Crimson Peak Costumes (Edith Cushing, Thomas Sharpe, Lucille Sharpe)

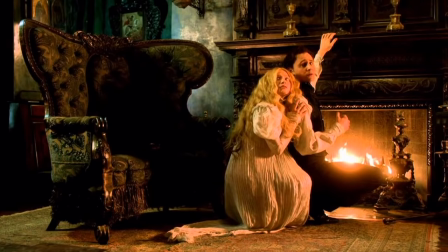1886s
We'd have to sit Mia in the chair and we'd work out the right size of sleeves to make her seem really small.
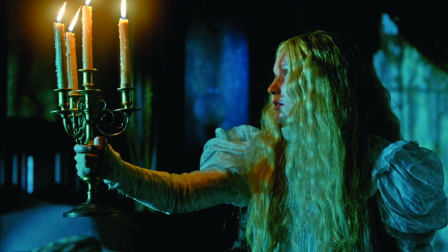1894s
It's all about running around in nightdresses through long corridors. That also blended the fabric. When Guillermo said to me it's about a house that breathes, that's why we chose the lightest fabric,
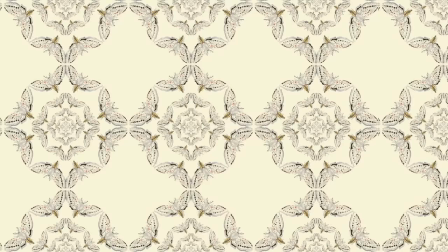1907s
just a little thing to try and help the storytelling with the idea of the house.
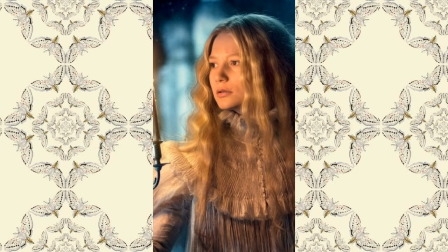1912s
Edith's heavily pleated white nightgown is symbolic of a chrysalis as Edith begins to fade. Holly says she's very fragile so the butterfly is dying and becoming this little husk.
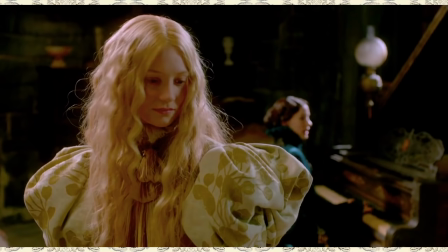1926s
Guillermo himself told me to add another 20% on because things always get reduced, Kate says.
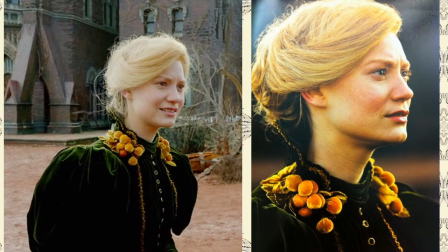1933s
There was a lot of costume experimentation and prototyping that went on. Holly asked herself when does a sleeve get too big?
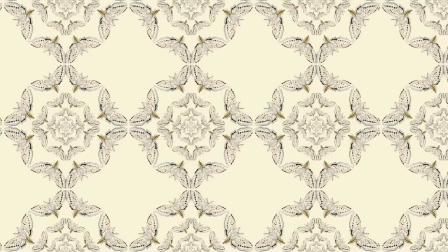1942s
I've never done as many nighties as I've done on this film. The team would ask can we get another nightdress and i'd be thinking how many ways can i do a nightdress i feel like i've done my night dress quota for a while
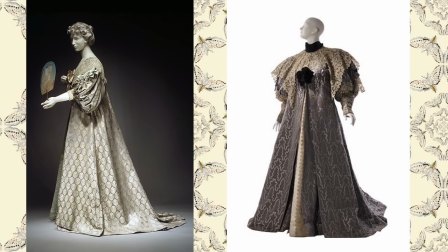1955s
kate says dressing gowns or tea gowns were originally designed in the 1870s as easy comfortable garments appropriate for women to wear for tea with family and friends in the home but they became increasingly elaborate
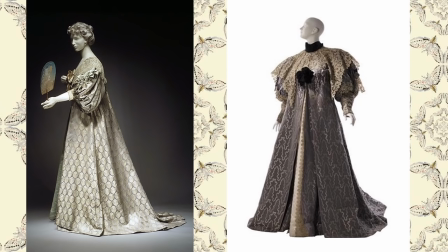1970s
and fitted by the 1890s they combined exotic fabrics and historical references, and were worn for public appearances such as dinner parties. Here are two examples of dressing gowns from the period, both from the House of Worth. On the left and on display at the Met is a silk and cotton tea gown from 1898.
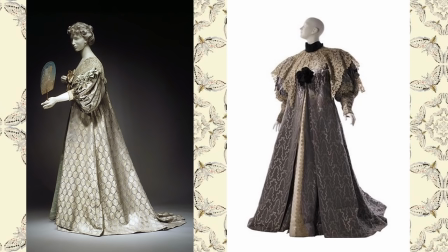1990s
The sleeves and collar of this tea gown reference the early 17th century,
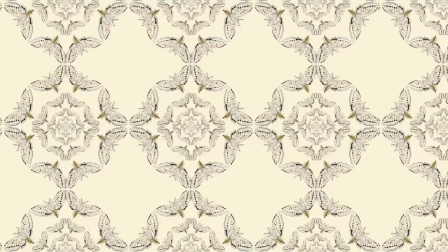1995s
which was a common period for Worth to draw from, and on the right is a work teagown from 1894 from the Museum of the City of New York.
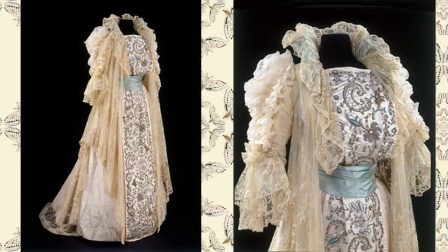2004s
Here is another example of an elaborate teagown from 1900 from the House of Ruth. The lace wrapper is made from generous amounts of Irish limerick lace.
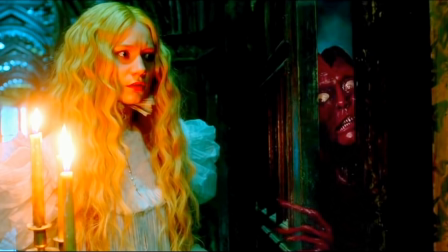2016s
Holly researched Victorian art and worked closely with hair and makeup to finalize Edith's gothic look.
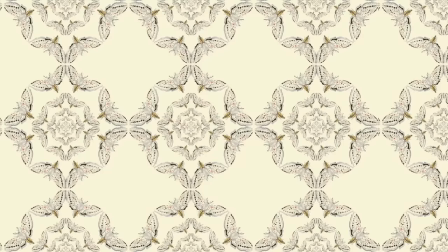2022s
She says, I was looking at a lot of symbolist paintings at the time and I found this image of The Bridesmaid,
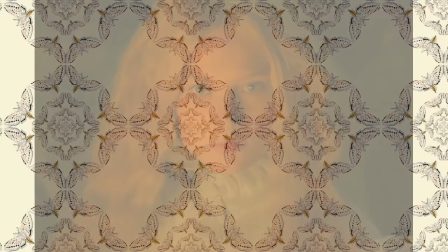2029s
a painting by Sir John Everett Millais from 1851 with all her hair out. It's quite pre-Raphaelite.
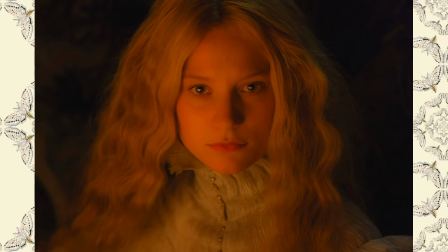2036s
From all the research we did on hair and mourning there are all these amazing mourning photographs of women wearing their hair out.
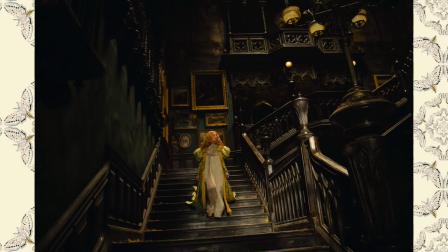2043s
So that image of Edith you're talking about came from Millais painting. It was about creating the atmosphere of the house as a living breathing thing.
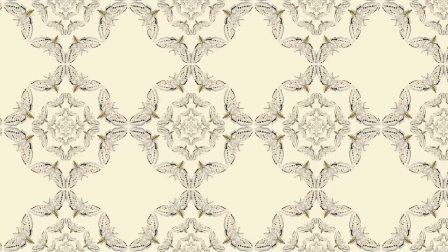2053s
We chose the lightest fabrics for the nightdress so that everything responded to movement and accentuated the mood.
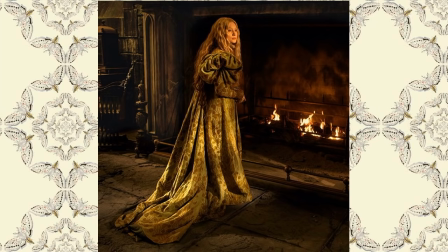2060s
The loose box pleats which are a feature of this style of dressing gown are sometimes called Watteau pleats from their appearance in the paintings of Antoine Watteau which feature early examples of the 18th century sackback gowns. The various Watteau terms such as Watteau pleat, Watteau back,
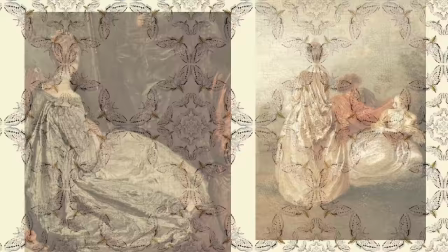2079s
and Watteau gown normally describe 19th and 20th century revivals of the sackback gown.
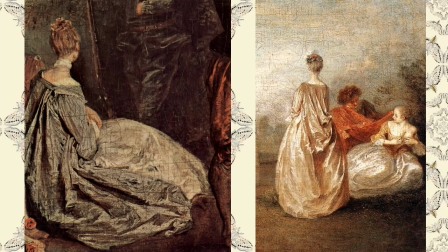2086s
Here are two paintings by Jean Antoine Watteau. On the left the halt during the chase circa 1718 to 1720 and on
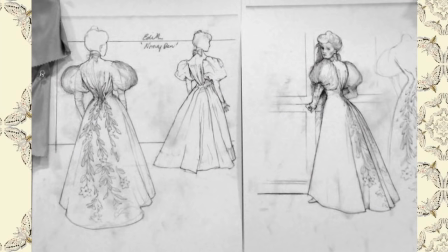2095s
the right two cousins from 1716 both featuring Watteau pleats. Here are Kate Hawley's renderings from various points of view in what the designer calls
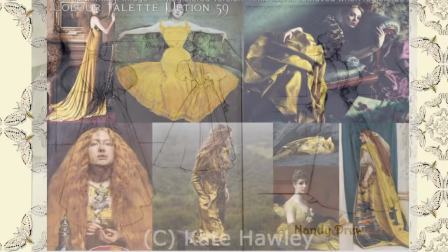2107s
Edith's Nancy Drew gown by far my favorite gown from Crimson Peak.
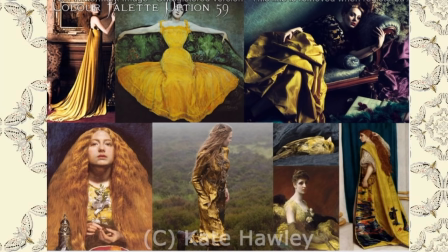2113s
Kate Holly's mood board shows her historical and contemporary inspiration for the color and drape of the gown.
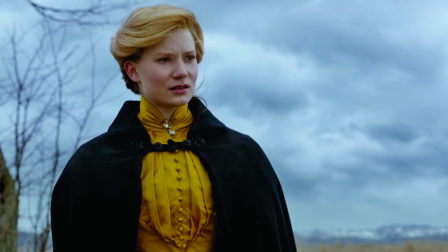2122s
Edith's yellow silk gown is somewhere between a canary yellow and a mustard yellow. Holly says we did lots of camera tests for that color too because it's quite a tricky color.
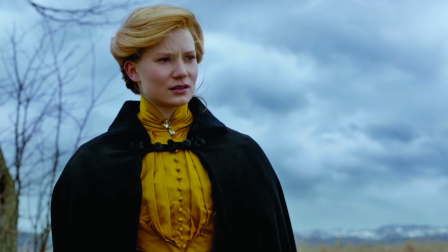2134s
It definitely paid off because the gown looked amazing in both interior and exterior shots like this one.
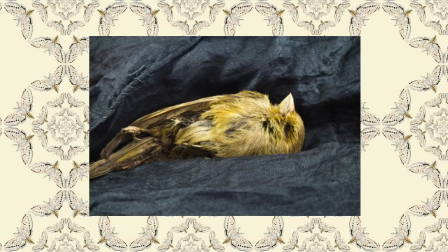2140s
For inspiration Holly says sometimes I'll go down this little rabbit holes and borrow from very contemporary things like in terms of color I found a photograph of a dead canary because I'd gone down into coal mines and all of it felt like it was answering many things at once.
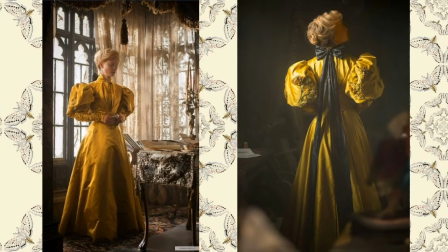2158s
On the left the gown looks almost mustard while on the right in an image that looks like a painting, the gown luminesces in the lighting. The beautiful appliqued flowers are featured prominently on the oversized sleeves.
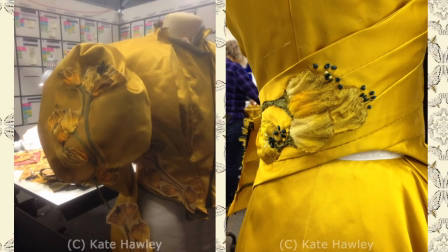2173s
During the initial construction phase you can see that Holly has attached color photocopies of the flowers to the lower sleeves and bodice before finalizing their eventual placement and on the right the flower appliqués are added to what will be the bodice waistband.
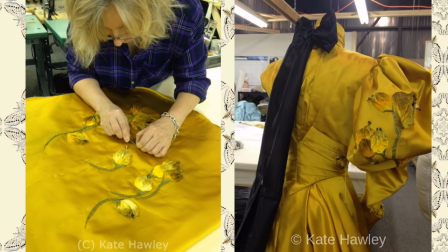2190s
Here is just one example of the labor-intensive handiwork by one of Holly's team of stitchers in applying the flowers to the silk on the skirt train. On the right, with the flowers tacked to the sleeves, final touches are added to the gown including the black moray taffeta sash placement to the collar and buttons to the sleeves.
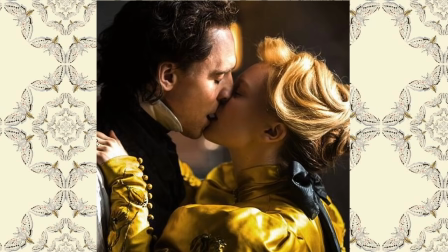2211s
In this close-up you can see just how lustrous the fabric is and how the details just pop.
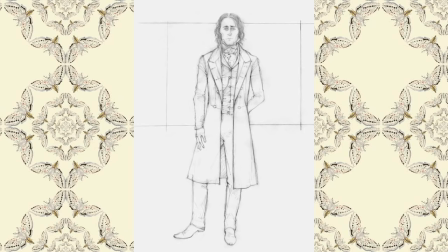2216s
Here is the final gown on display. Here is the costume rendering. of Thomas Sharp by Kate Hawley.
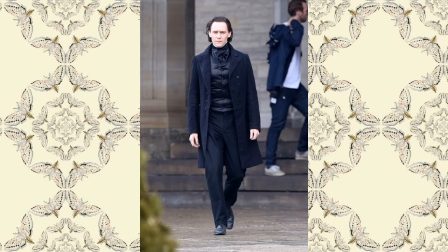2225s
The costume is almost completely black, consisting of a black frock coat and pants, a silk satin waistcoat and cravat, black leather shoes, and a white linen shirt with a stiff stand-up collar.
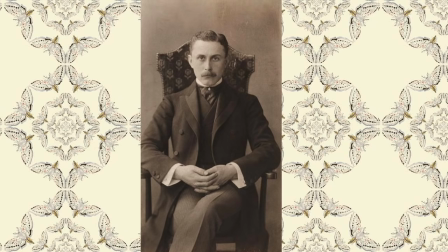2240s
The frock coat was considered more formal than the sack suit. Often described as quite rigid, the coat has a distinctive squared off bottom front just above the knee. In this photograph is an example of the Victorian frock coat and cravat worn by Austrian architect Adolf Luce.
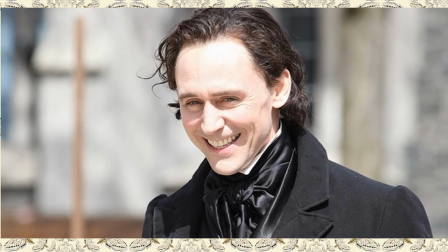2258s
In the Crimson Peak featurette, Hiddleston says, as soon as I put on the caution I knew who Thomas was. Every single contour of the tailoring has been fitted to my exact proportions and the waistcoat is very tight.
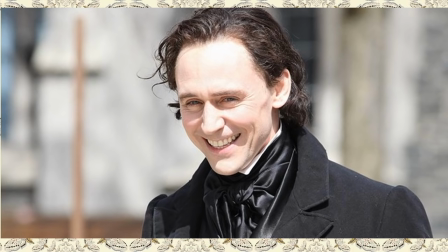2273s
The double bow tie that's around a very stiff collar. It feels very elegant.
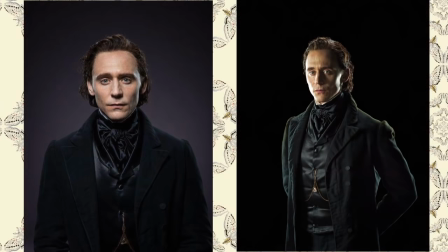2278s
There's something about the tailoring. It's as if it was keeping my feet more firmly planted, but it's also making me stand straighter and taller. You wear the clothes, and the clothes do all the work for you. Kate Hawley explains why his costume felt so authentic.
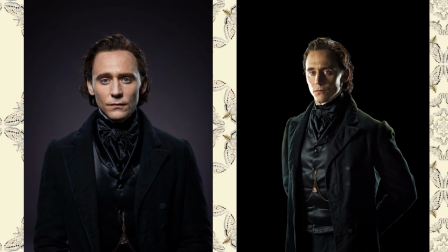2296s
We worked with a company which does a lot with period pieces and costumes in England, and they did all of Tom Hiddleston's costumes by hand.
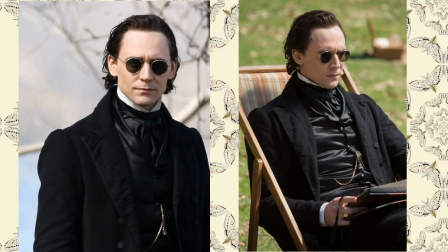2305s
Edith makes a comment in the first act that while she notices that Thomas's clothes are well-made, but they are at least ten years out of date and his clothes, especially his shoes, look worn. Hiddleston says this of his costumes, for the clothes that Jessica Chastain and I wear, for example,
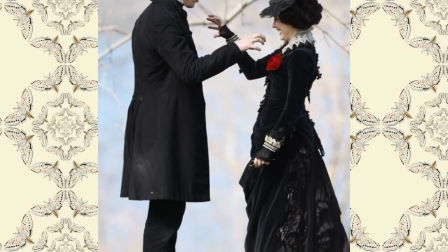2324s
they reflect the idea that Thomas and Lucille Sharp come from old money. They used to have wealth but the money's running out so they arrive in 1901 Buffalo New
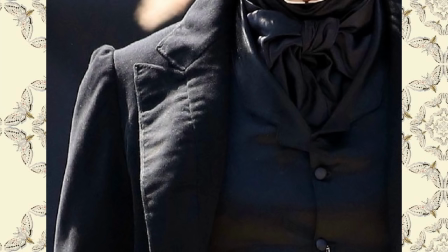2334s
York and their clothes are unbelievably elegant but 30 years old so there's a little wear the lapels look like they've been broken down on the woolen frock coat sometimes to add additional wear the wardrobe department might
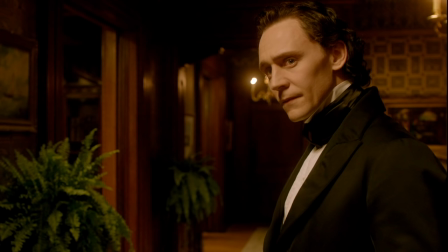2349s
spray down the coat with some water and put rocks in the pockets to give it a saggy appearance this jacket and cravat are more formal than his wool suit. You can see that the coat has more luster.
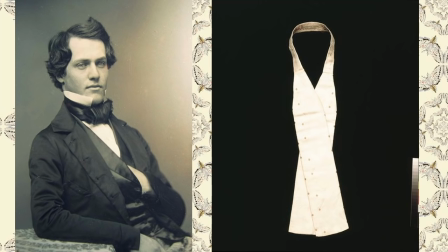2364s
Here is an image of a Victorian gentleman wearing an ensemble similar to Thomas Sharp. On the right is an image of what looks like an untied silk cravat, this one from London circa 1870.
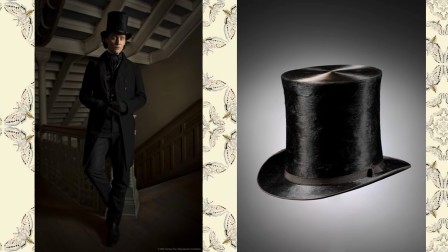2378s
Thomas Sharp's top silk hat is similar to the one on the right from the V&A collection in London.